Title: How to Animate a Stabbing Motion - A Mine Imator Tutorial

If I were to make a tutorial for every single possible motion that is possible, I could literally have enough work for a lifetime. The point is to understand what you're doing, not learn how to do everything individually.
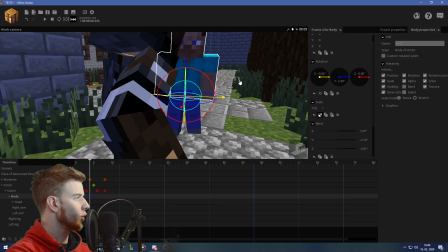[8:27]
Just use common sense. I'm not gonna explain everything. If you were to be in this situation, you know how you would react.
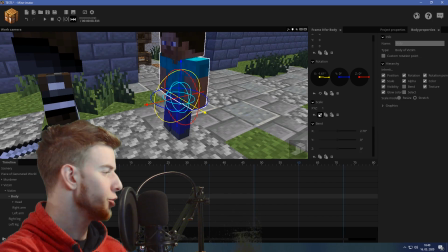[8:34]
Just go slowly through the motion and feel how you'd react. You usually bend your body down, lift your arms because you're ready for something.
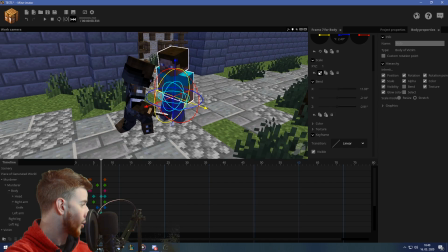[8:41]
You wanna block yourself from that attack. This is where the murderer already grabs him. So this arm here is already holding on to him.
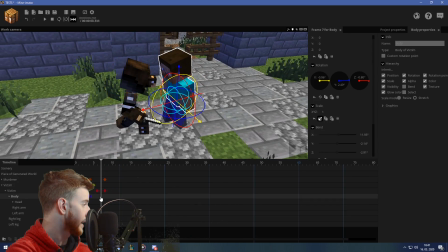[8:48]
So we're gonna take that into consideration as well.
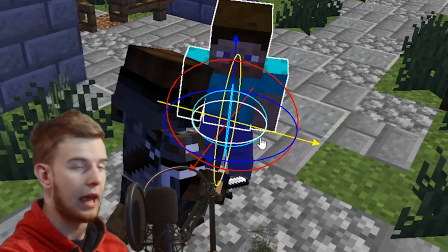[8:50]
For example, he's trying to bend away from the whole thing, which is actually giving the murderer a chance to grab him by the shoulder. It makes sense both from the perspective of the victim as well as the murderer.
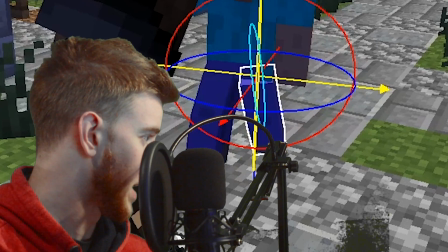[9:03]
I feel like this step should be way bigger, like way bigger. Yep, that feels natural.
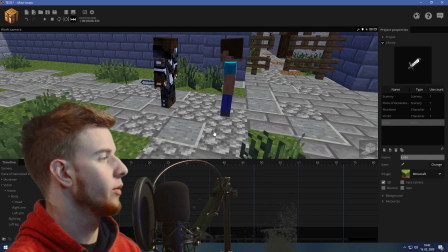[9:11]
Plus the tempo, it's not super slow and unrealistic. It actually feels like a legitimate motion.
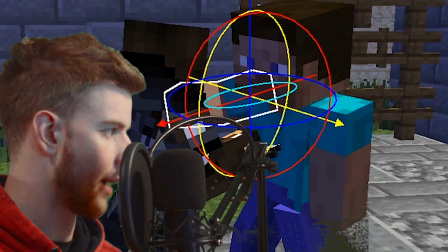[9:16]
Don't be afraid to make fast moves. You get the stab. And at this point, I got an idea what I'm gonna do with this, hold on.
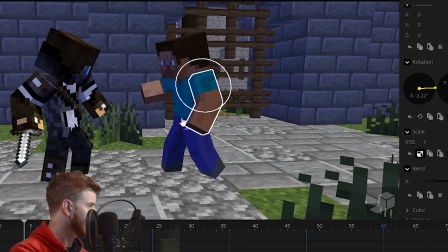[9:24]
This arm is quicker to react, but doesn't get as high of a position as the other arm does.
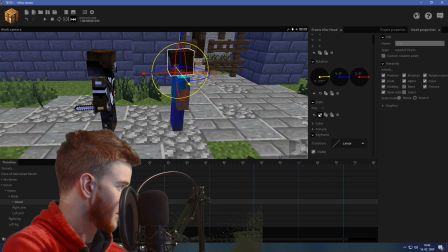[9:32]
Maybe move it back a little bit. Okay, I guess that'll do. This is supposed to be holding him already.
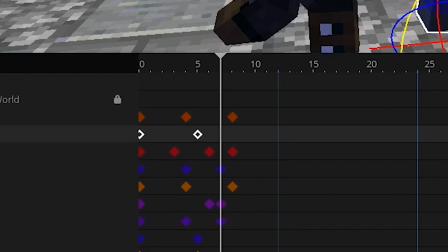[9:38]
So at this point, he should be holding the shoulder. Select all the keyframes on the victim, move him close enough to make that possible.
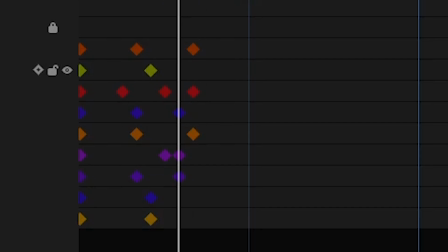[9:45]
Because now they're actually interacting. When this happens, we have to make the murderer adjust this arm.
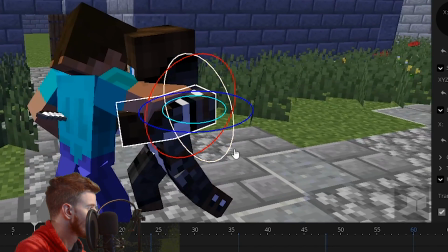[9:52]
So now he's actually holding his shoulder. Actually, we could adjust this already.
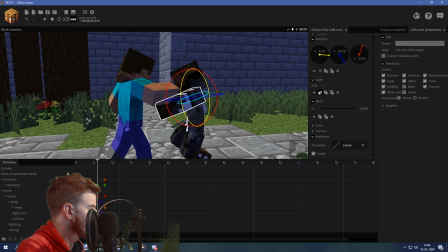[9:56]
And now, so he actually grabs a hold of him. And now as the victim goes up, this right arm right here could be out of the way a little bit, maybe bended.
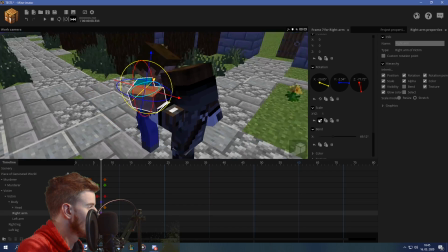[10:04]
And now as this happens, we could show that he actually pushed his arm out of the way, like this.
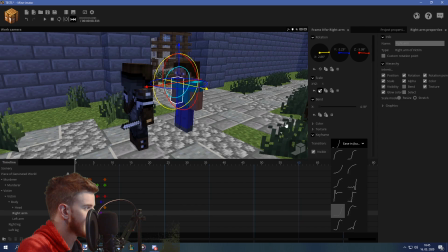[10:12]
And this first motion could be a really intense ease in. Now it actually does feel like an attack.
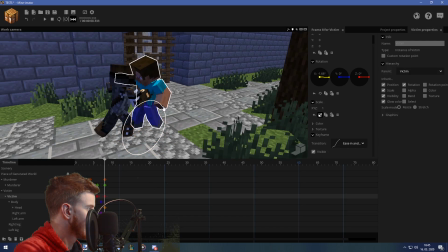[10:17]
However, this victim shouldn't go back, but rather maybe back down.
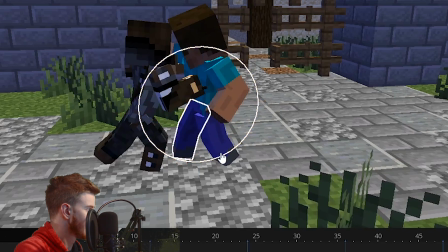[10:22]
And by this point, the leg should extend a little bit. Yes. Oh boy, I am losing daylight. Expect green screen glitching.
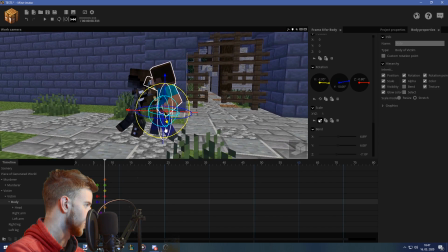[10:33]
So the victim could now already prepare himself for the attack, like this, already bending down the body.
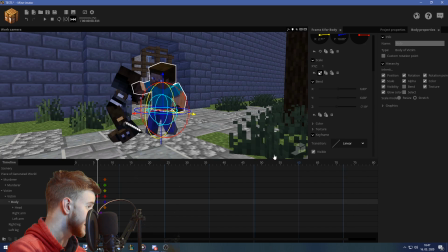[10:40]
So this could be an ease in, and this could be an ease out.
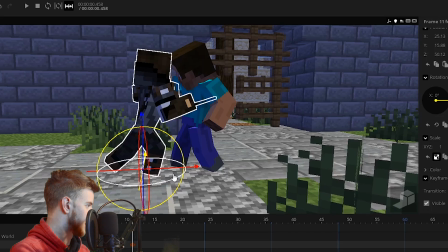[10:44]
Now, the murderer, awkward, could go forwards a little bit, and this could just go up like this. So now it is on the same place, almost. This could be a stronger ease out, so like, huh.
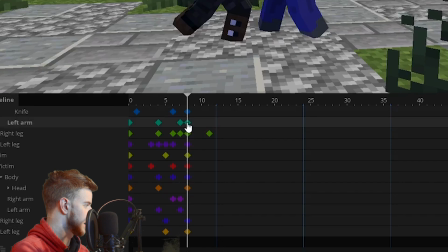[10:57]
Oh, and this leg also needs to be an ease out, yeah, so like, huh. And this other leg will just try to follow the same point.
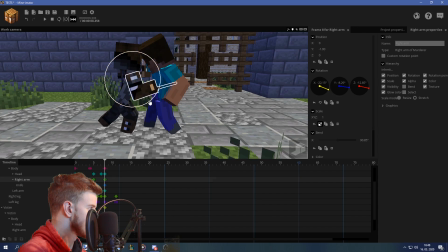[11:05]
Also, maybe his entire arm could be brought downwards, because now the victim can do a tiny bounce, maybe.
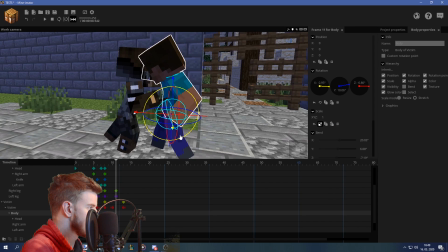[11:13]
With an ease out and an ease in, and what happens here is basically gets really bent down because the guy got stabbed, what?
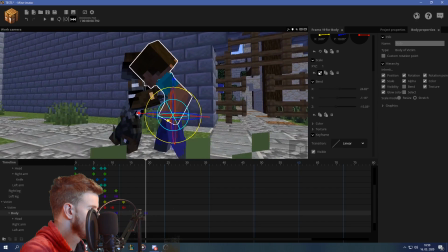[11:23]
Forwards, maybe lift it up a little bit. Not too much though, because he is still like stabbed.
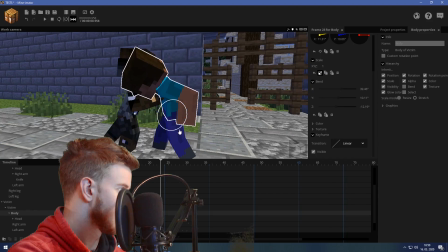[11:28]
He could be more dependent now, like leaning down. But it needs to be lower than before, so if he was like this before, this is the new state.
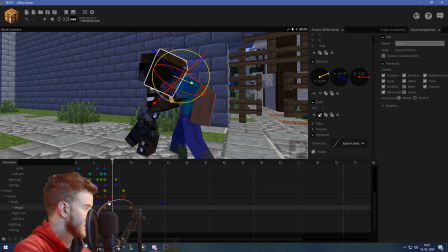[11:37]
Maybe not as much in that direction though. Maybe though, he could just be looking up for a little while. Like, ugh. Now the legs, we gotta do the legs.
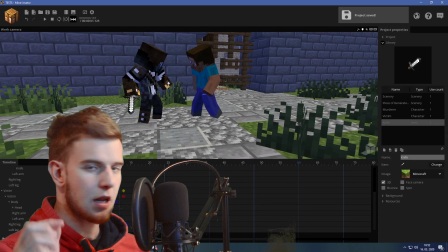[11:50]
Like this. Okay, hear me out. I kinda got in the zone now.
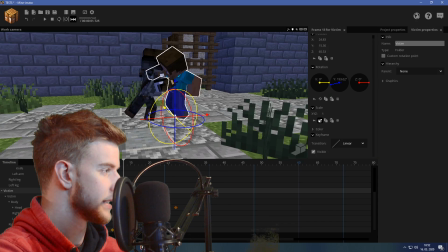[11:54]
Since he is now standing on that leg, he has no balance and the body's slowly gonna start moving forward, falling over.
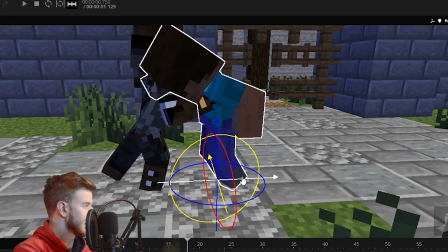[12:01]
So until this point, the body's just gonna rotate inwards, maybe move backwards a little bit.
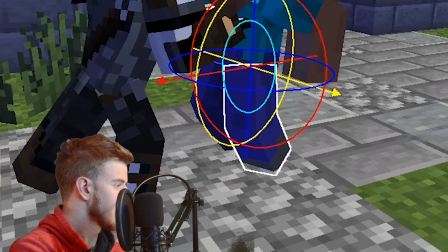[12:05]
And this leg is now supporting it all. And of course, in.
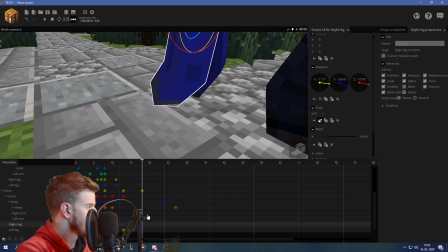[12:10]
This leg is supposed to be supporting it, so sink this leg to the ground with the same transition, and this leg can now catch him.
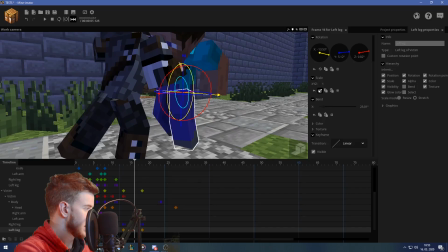[12:18]
There's a lot of things to consider here, like when this leg goes up, it can be bent like this, like huh.
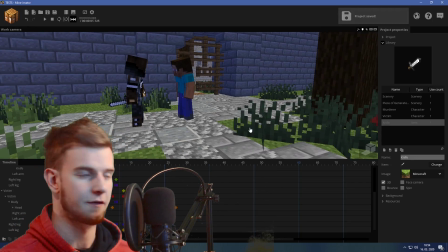[12:25]
So he makes those tiny steps catching himself and making the balance and things all realistic. See, I've actually taken time for this. I'm trying not to rush. I'm trying to actually fit in all the details.
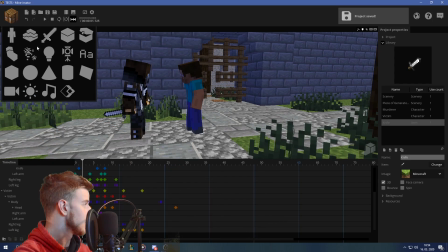[12:36]
Now, of course, it would make sense to obviously add some blood splatter effects. I have a blood splatter tutorial as well as a particle tutorial if you want to watch those. I won't explain how that works again.
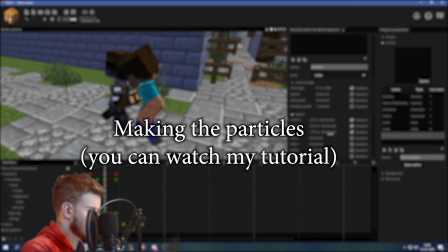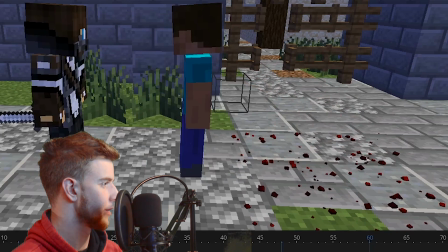[12:53]
Okay, so now as he stabs him, there's actually a blood splatter thing happening. I sure hope I have all this recorded.
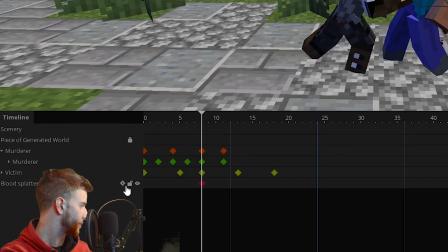[12:59]
I'm not used to OBS. Yes, blood splatter can be invisible for now, not to disturb us.
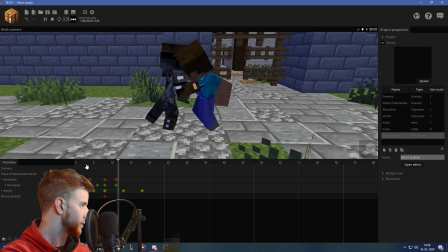[13:05]
Ah, not spawn particles. Perfect. Now let's focus on the murderer.
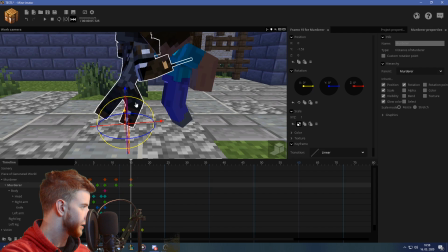[13:09]
So this leg here is just gonna drop down a little bit. This guy's gonna also drop down, and it's gonna be an ease in, and this is gonna be a stronger ease in.
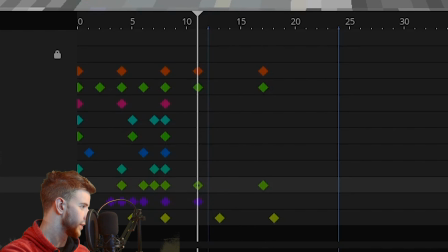[13:17]
And of course, this leg here is going to be also an ease in, so it matches with the...
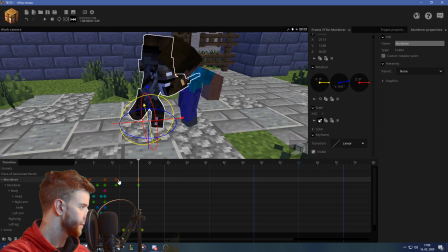[13:26]
Maybe even move this backwards a little bit. So he is on the same place again, like, huh.
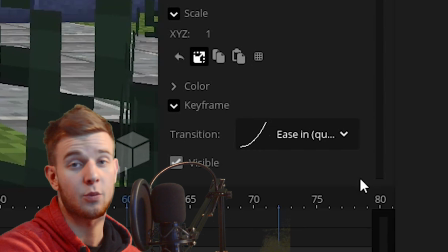[13:30]
And then of course, this entire motion has ended with an ease in. You wanna somewhat stop the motion.
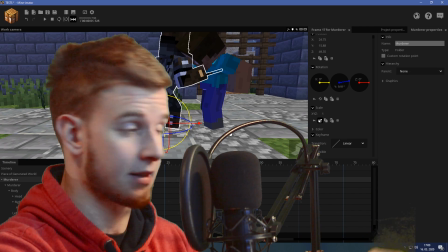[13:35]
So as this would happen, same with the other guy. I haven't done that for the other guy yet. Make him go back a little more, sink the legs, and give it an ease out.
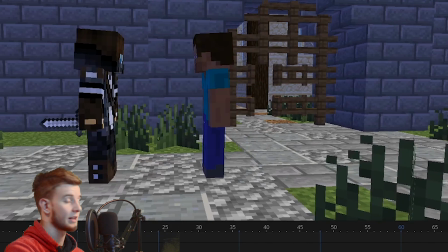[13:44]
So the motion actually comes to a stop. This is the stabbing that I'm talking about. For example, let's move the body a little bit more.
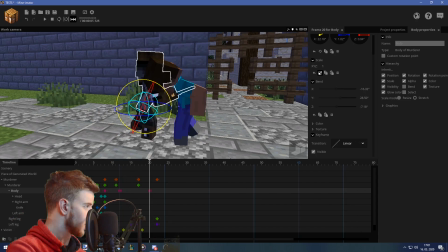[13:51]
Give this a strong ease out, like, huh. And of course, the body parts should be overlapped, obviously.
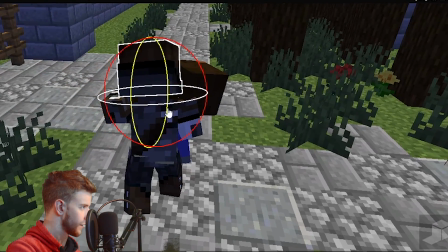[13:59]
Maybe he just wants to look away, and then as he goes down, he's trying to focus his attention on him a little bit more, like, shh, it's okay. Depends on his personality. You know how your character behaves and how he thinks, and you know how he should react in certain scenarios. In my case, it's gonna be like, huh! And then he's slowly just gonna look down at him. What matters most is you continue every motion you start. For example, if he is on one leg, he's slowly going to lose balance falling on the other leg until he puts the leg back. When he does that, he needs to stop that motion. And when he does that, he's probably gonna stand more on the other leg, which means he's gonna fall down onto the other leg, and he's just gonna wobble a little bit till he stabilizes himself. That is for legs. Now I got the body, the arms, and how they interact, and overlapping action. And if he moves his one arm, the body is obviously going to support the motion of the arm.
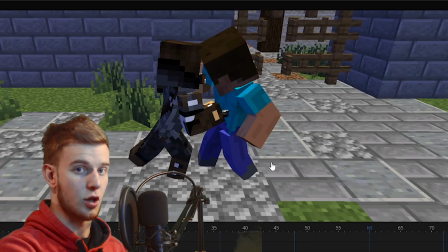[14:49]
You can't do this and expect good results. So there is a lot of thought when it comes to these things.
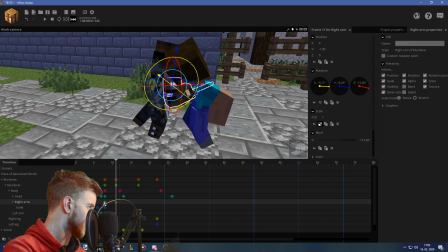[14:53]
Maybe you could go back and bend it a little bit more, because there is resistance when he's trying to pierce him.
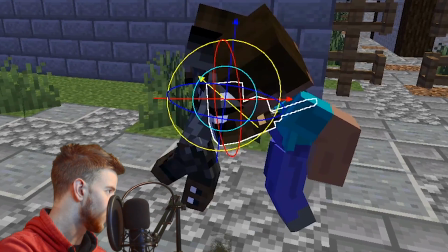[14:59]
I want the blade to be at the same angle that it was before. I want him to keep on holding the blade inside him, and then slowly, eventually, he would do this.
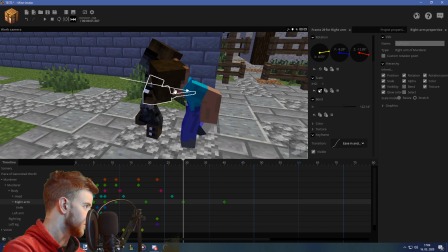[15:08]
At first, he would just go back like this, move the arm back, move that back forwards, and do it like this.
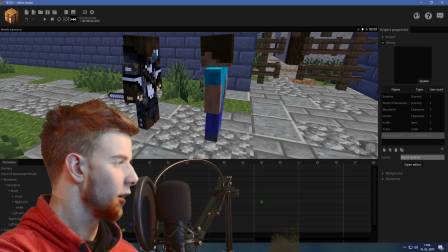[15:16]
So like, of course, body needs to cooperate when it comes to that.
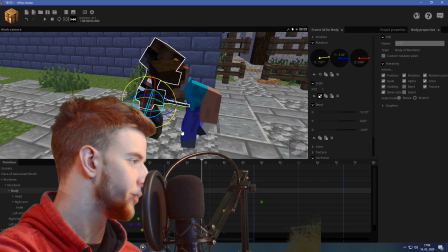[15:21]
This, I'm not gonna animate the other guy anymore. You get the point. I think I'm almost done with this right now.
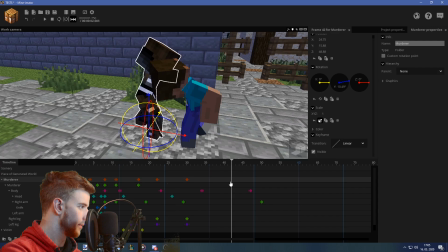[15:27]
Like, obviously, he should never be still. But at this point, maybe he leans forward on this one leg.
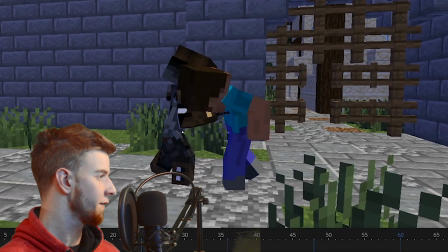[15:36]
I'm being super scrubby right now. I'm just trying to make a point. What if he just does this and slowly collects his corpse, you know? Takes his other arm and just grabs it like this and then carries it out. I'm not going to finish this because it's obviously taken way too long.
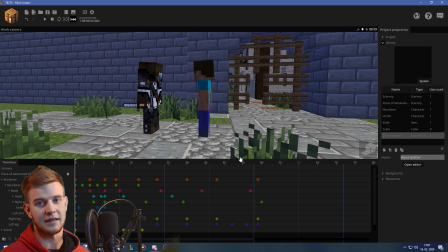[15:52]
But you have the basic stab thing done and how this guy would react and the stab.
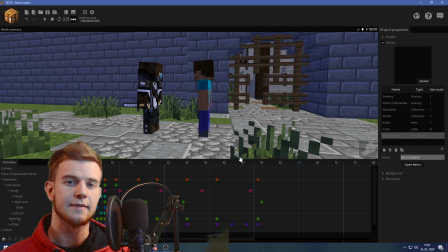[15:58]
I'm overall pretty satisfied with the way it turned out. That is mostly it. If you like this video and want to see more tutorials like this, I recommend you hit the like button because it does help out the channel a lot. Also, if you want to suggest your tutorials and what you want to see on my channel, join my Discord server. It's completely free. You get to suggest and vote for your content, share your ideas, get feedback from other people. It's a fun place to hang out. Now, before I go, I do want to give a spotlight to some of the amazing fan art that I got on my Discord server. As well. I got the idea from Frizzle the Pork, and I think it makes sense that I acknowledge the fan art that I've got. Thank you guys, I do appreciate these, they're amazing. If you want to share your fan art, again, join the Discord server, it's all there.